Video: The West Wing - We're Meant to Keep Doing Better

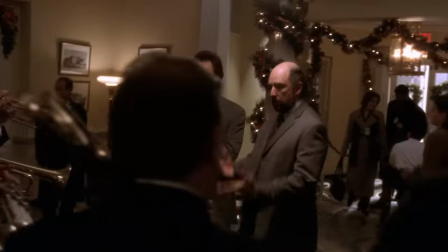53:43 And watch the unsettling way the camera spins around them. It makes us uncomfortable without telling us why.
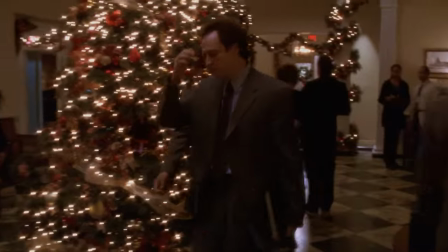53:49 I love that. And at the end of the scene, Josh mentions to Toby something the energy secretary did, which causes Toby to go to Sam, and Sam to go to CJ.
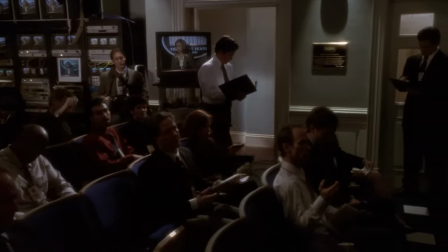53:58 Here in the press briefing with CJ, we get the question from a reporter about a woman screaming at a painting,
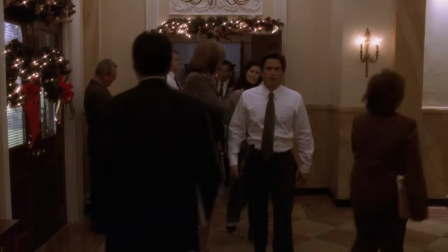54:03 setting up the B-plot, while also setting up the next scene where Sam and CJ discuss people going crazy on White House tours.
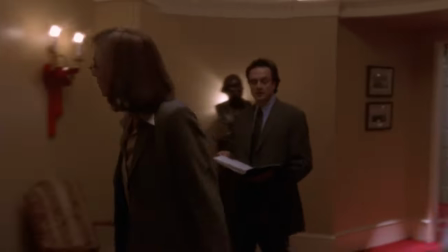54:10 At the end of the scene, Josh comes from behind CJ and says the president is in the Situation Room.
What's going on? Something about a pilot.
Now is a good chance to talk about another lesson Sorkin teaches about a character that knows as little as the audience does.
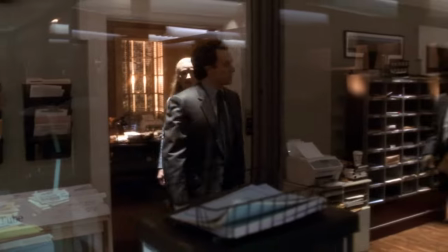54:24 This character allows the audience to learn what they need to know more seamlessly. 9 times out of 10 on the West Wing, this role falls to Donna.
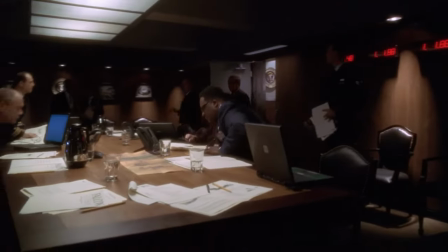54:32 But it's very interesting that here, in the Situation Room, that role falls to the president.
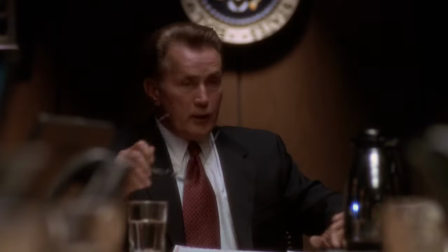54:37 What does that mean? Is he in there alone? Is there a crew? Did he crash? Is there a chance he's trying to contact the ground and can't?
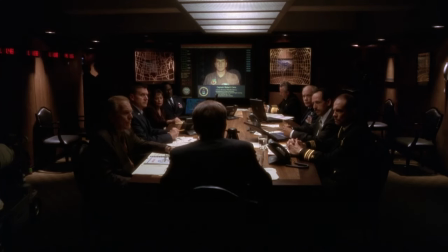54:44 Don't our fighter pilots have to go through some kind of psychological testing? Well, they go. Let me ask a ridiculous question.
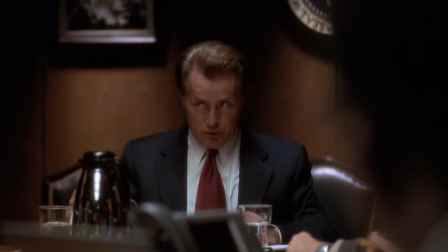54:49 I know the answer is no, but is there any way to bring this plane down without shooting it down?
From these interactions, we're left with a question.
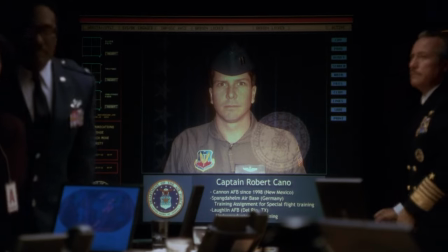54:56 What are we going to do with the pilot? This connects into asking Josh about the pilot.
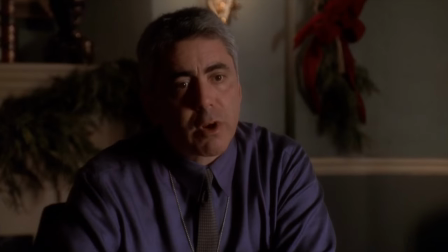55:02 One of the great things about this method of storytelling is that it works very well within the episode
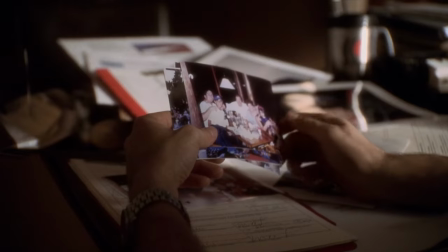55:07 because it allows a seamless jumping between recollection and the discussion in the present with Josh and Stanley.
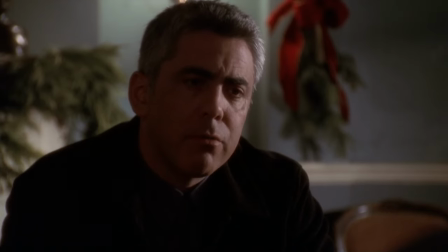55:13 Because Stanley asks what Josh's assignment was with the pilot, and we immediately jump to Josh getting that assignment from Leo. One of the other things Sorkin discusses in his masterclass is Aristotle's Poetics.
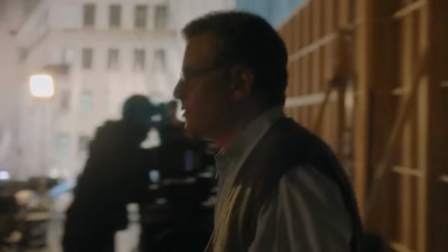55:25 According to Sorkin, the rules of story come from Aristotle's 2,300-year-old work Poetics, which is a text about dramatic theory.
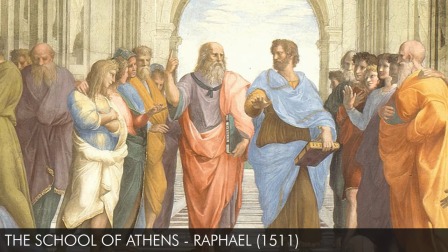55:33 What Aristotle says about drama and story in Poetics has been contested over the years,
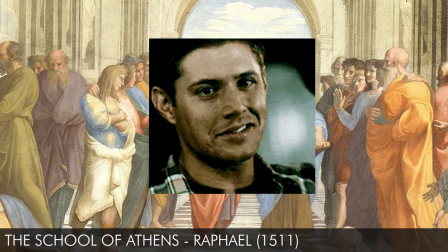55:38 with plenty who agree with the rules Aristotle discusses, and plenty who disagree.
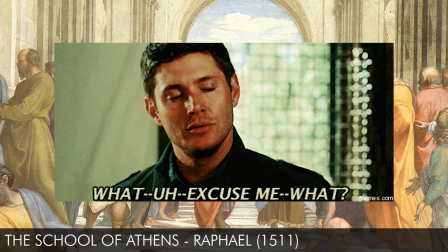55:43 While there are many who contest what Aristotle was saying in the first place. One theory I read online was what Aristotle says about catharsis.
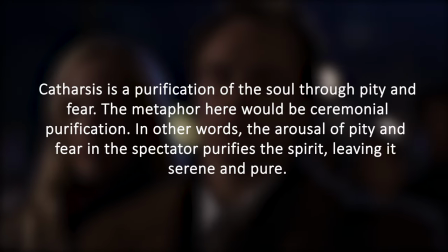55:52 Catharsis is a purification of the soul through pity and fear. The metaphor here would be ceremonial purification.
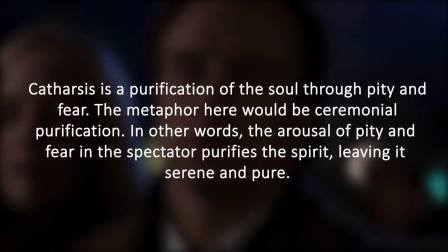55:59 In other words, the arousal of pity and fear in the spectator purifies the spirit, leaving it serene and pure.
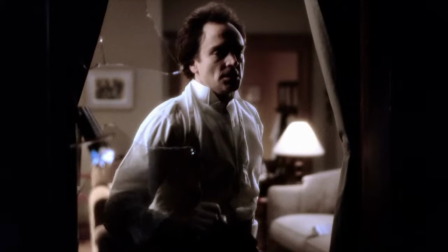56:06 At the end of Noel, Josh has gone through a very difficult struggle of admitting how he cut his hand,
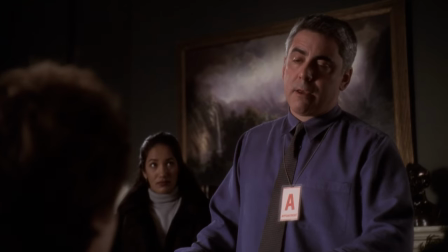56:12 as well as a realization that in your head, music is the same thing as sirens.
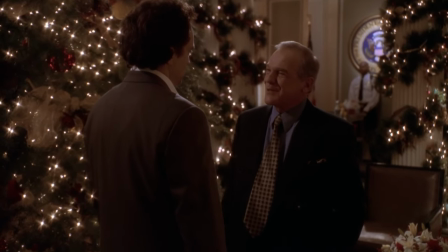56:18 There's this touching talk between Leo and Josh, one of Sorkin's fables about friendship.
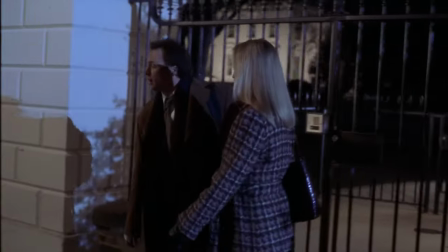56:24 And Donna takes Josh out of the White House to take him to the emergency room.
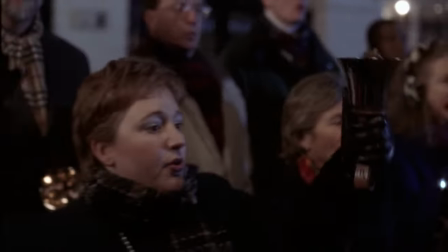56:29 As they leave, they pass carolers singing and ringing their bells.
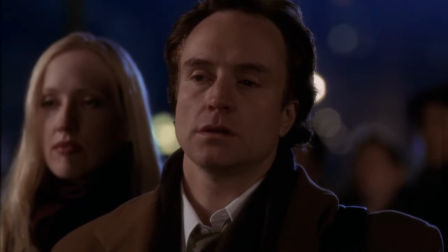56:34 Josh stares at them somewhat distantly, mesmerized, and is again reliving the shooting.
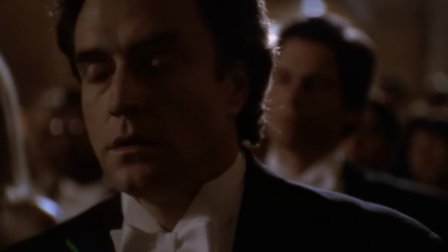56:40 The entire episode has been a journey with Josh, struggling with him in therapy to uncover his pain.
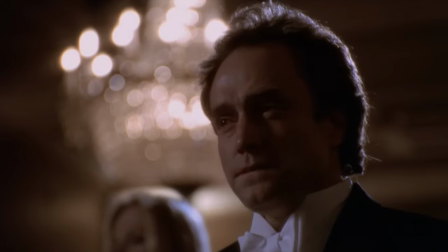56:46 We've been through this whole process.
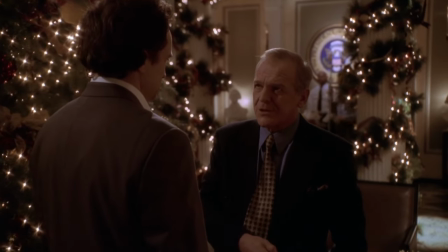56:49 Now, amplified by Sorkin's fable of friendship, we get one last moment to experience Josh's pain,
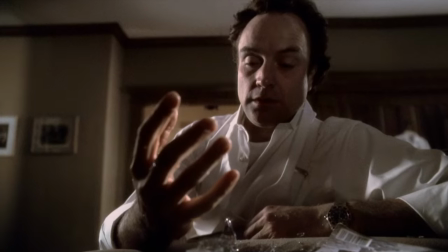56:55 even after all that difficult work to see that he's still trapped there. At Christmas time, no less.
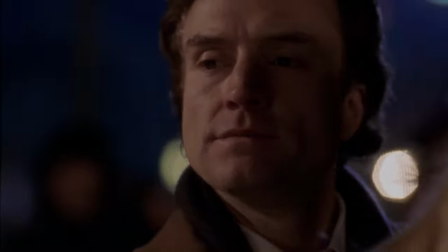57:02 A time of hope and renewal. And in that moment, we pity him and those like him.
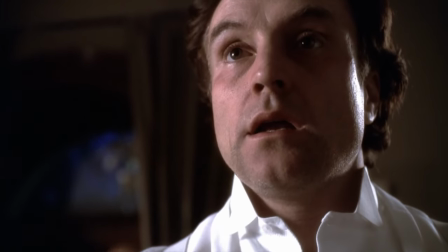57:08 And perhaps in that moment, we not only appreciate the storytelling journey, but we purge that pity from our soul.
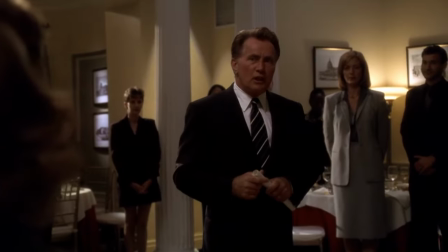57:16 There's also a kind of energizing quality to Sorkin's work. There's this intersection of character, moral, or ethical ideal, and rousing speech.
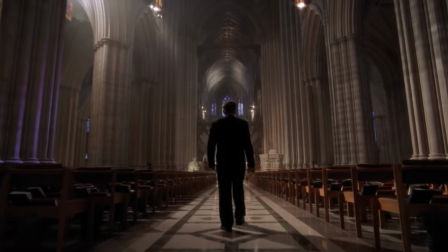57:25 The ideas and scenes all lead to a seminal moment where a speech ultimately and completely defines a character or a theme of the work. In a Sorkin work, the speech is everything.
I'm tired of being Ringo when I know I was John.
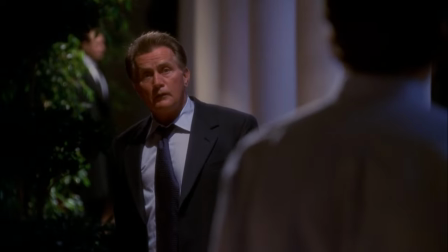57:41 Everybody loves Ringo.
It doesn't hit every episode or every moment of The West Wing, but it is most certainly present.